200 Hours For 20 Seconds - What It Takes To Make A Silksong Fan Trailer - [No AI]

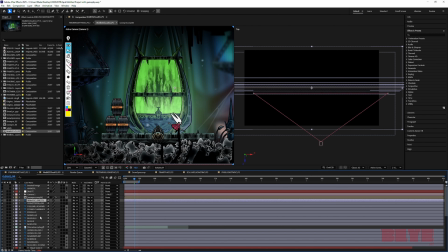So I have two layers. There we go. Follow 1, follow 2. So there we go. This I think is the screen layer. And then this is a color burn layer, because you'll notice the screen lightens the area, but it doesn't quite look right.
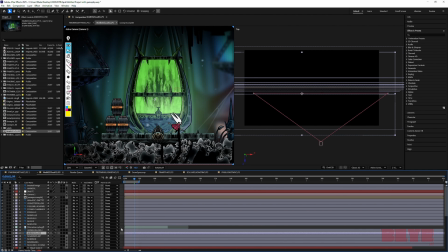Again, I feel like that the light also distorts the color a little bit. It blows it out a little bit. So all I did, if I open the layers here, okay, actually no.
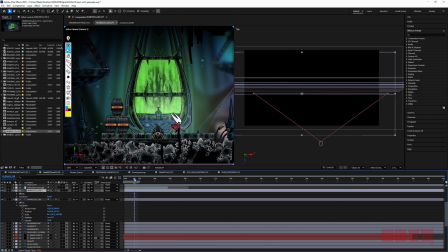So what I originally planned to do, I forgot I even did this.
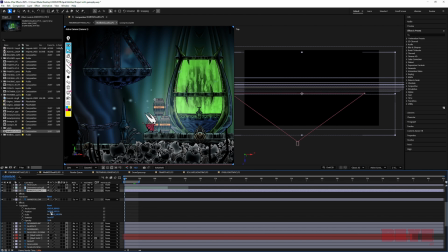What I originally planned to do was have their position, right, their positional coordinates be the same as the Hornet run cycle,
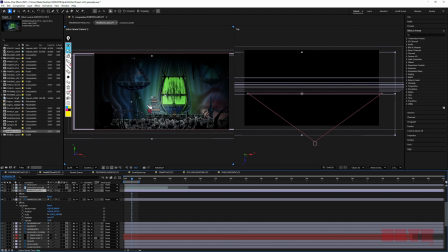so that as she's running, these two small gradients here are following her and illuminating everything around her. But then I realized I didn't even need to do that.
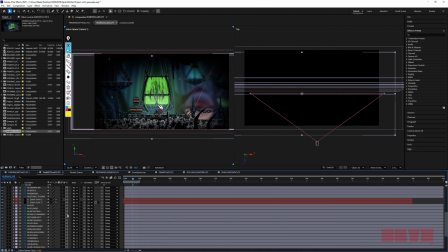As long as I set them in the middle of the screen, everything here you'll see is a 3D object. So it's, okay, I keep on pointing to the screen with my actual finger. So it's like these 3D objects exist in space, and whenever the camera moves one way, they'll move with it.
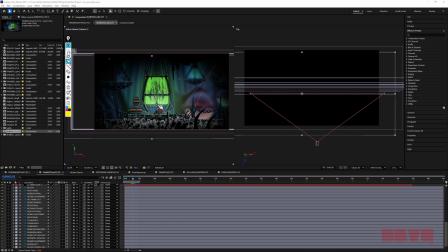But if it's a 2D object, and you can turn the objects on and off with this little toggle right here.
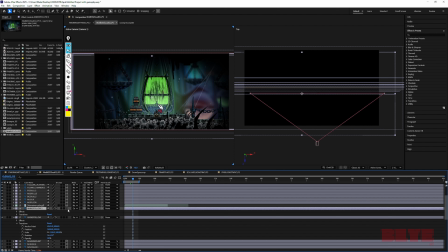But if these are actually, let me just see if I can show it to you. But basically, if there were 3D objects, I would have to map them out, and I would have to follow and track Hornet's run cycle perfectly. But if they're 2D objects, they just stay at the center of the screen, because I've got a
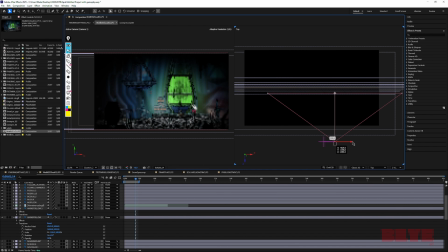3D camera in space that lets me move what I'm looking at, right? If I scrub here, if I go in and out, but the 2D objects basically treat this as a flat plane, as a screen. So it's almost like sticking a circular gradient on the middle of the camera lens.
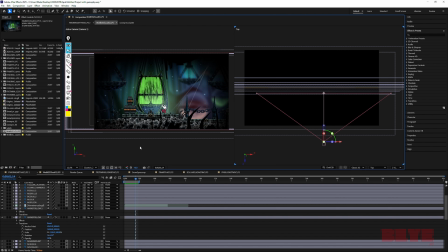So as long as I put it into position, and I know that I want Hornet to be at the front of my screen, because this would be a gameplay, so you want the character to stay, for the most part, at the front of the screen. If I just left them as 2D objects, they would just track exactly where she's running anyway, so I wouldn't have to do anything.
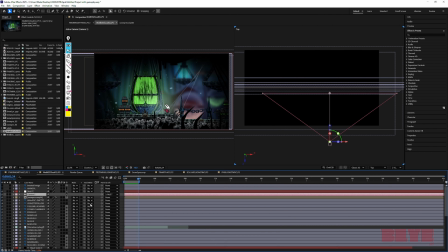So that's exactly what I did. I actually forgot that I did that. And then last but not least, this Hornet run cycle,
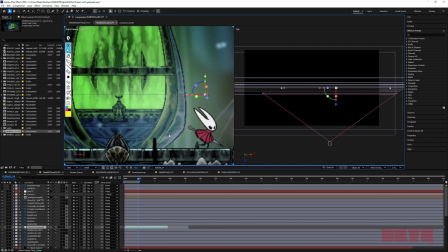this is not going to load fast enough for me to show you this, but I made this, so I literally just rotoscoped Hornet running. And so I just played the game. I recorded myself in OBS for a few seconds of Hornet running, and what I did,
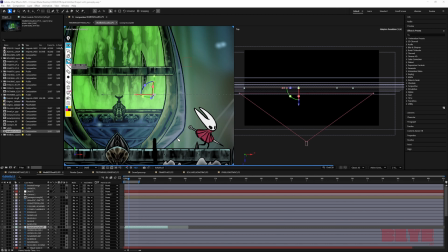I just screenshotted frame by frame what I assumed to be individual drawing of her running, and then I just rotoscoped.
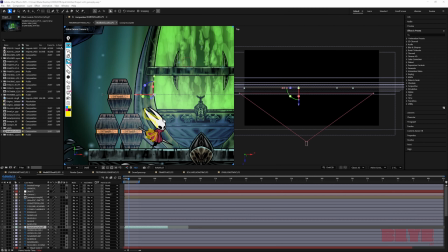And so rotoscoped is you literally just trace over every single part of her, and I filled in with color. I think there's like 7 frames, I want to say 6 or 7 frames, and then I tried to guess what FPS her character model is running at, and then I rendered it as a GIF.
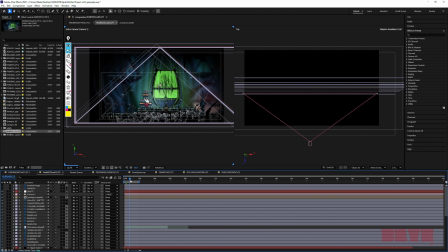So you'll see it's a GIF down here, and then I tried to slide her along the floor at a speed that I thought was that matched like what the real gameplay looked like.
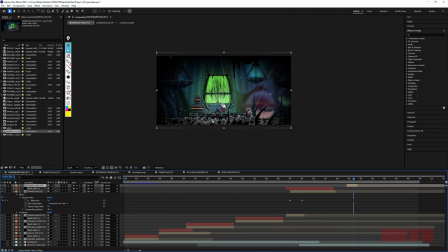All this would have been so much easier if there was just like a transparent, I want to say PNG or GIF of Hornet's walk cycle, so then I could have just put it in here and done the same thing.
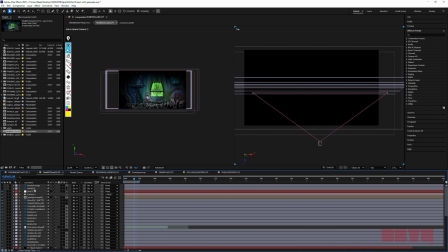But I couldn't find something online. So yeah, instead I just rotoscoped it. So I just drew over, guessed on, I think I left like 2 or 3 frames in between each new drawing that you see to make up her run cycle. And man, this is, my computer's really struggling. But all I want to show you is what I did is for her position, yeah,
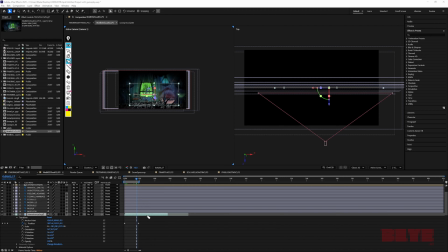I just dragged her from point A to point B, and then I just repeated it over and over using like linear something, I forgot. I had to Google it right before I did it. But yeah, I just dragged a repeating GIF of a run, and then that mixed with the light following her,
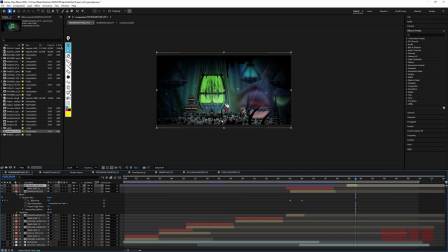mixed with the vignette I added around the camera, mixed with the blurred, depth of field for each object, plus all the objects put in their 3D space. That created this 1.5 seconds of fake gameplay that I wanted to create.
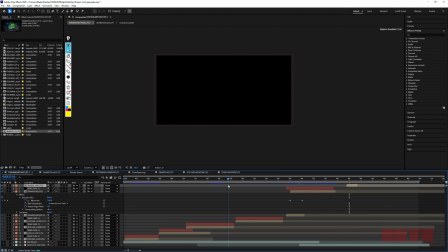Because again, I thought it would be like the cool I thought it'd be the cool cherry on top of the trailer. But originally, this was I just wanted to paint these assets for fun.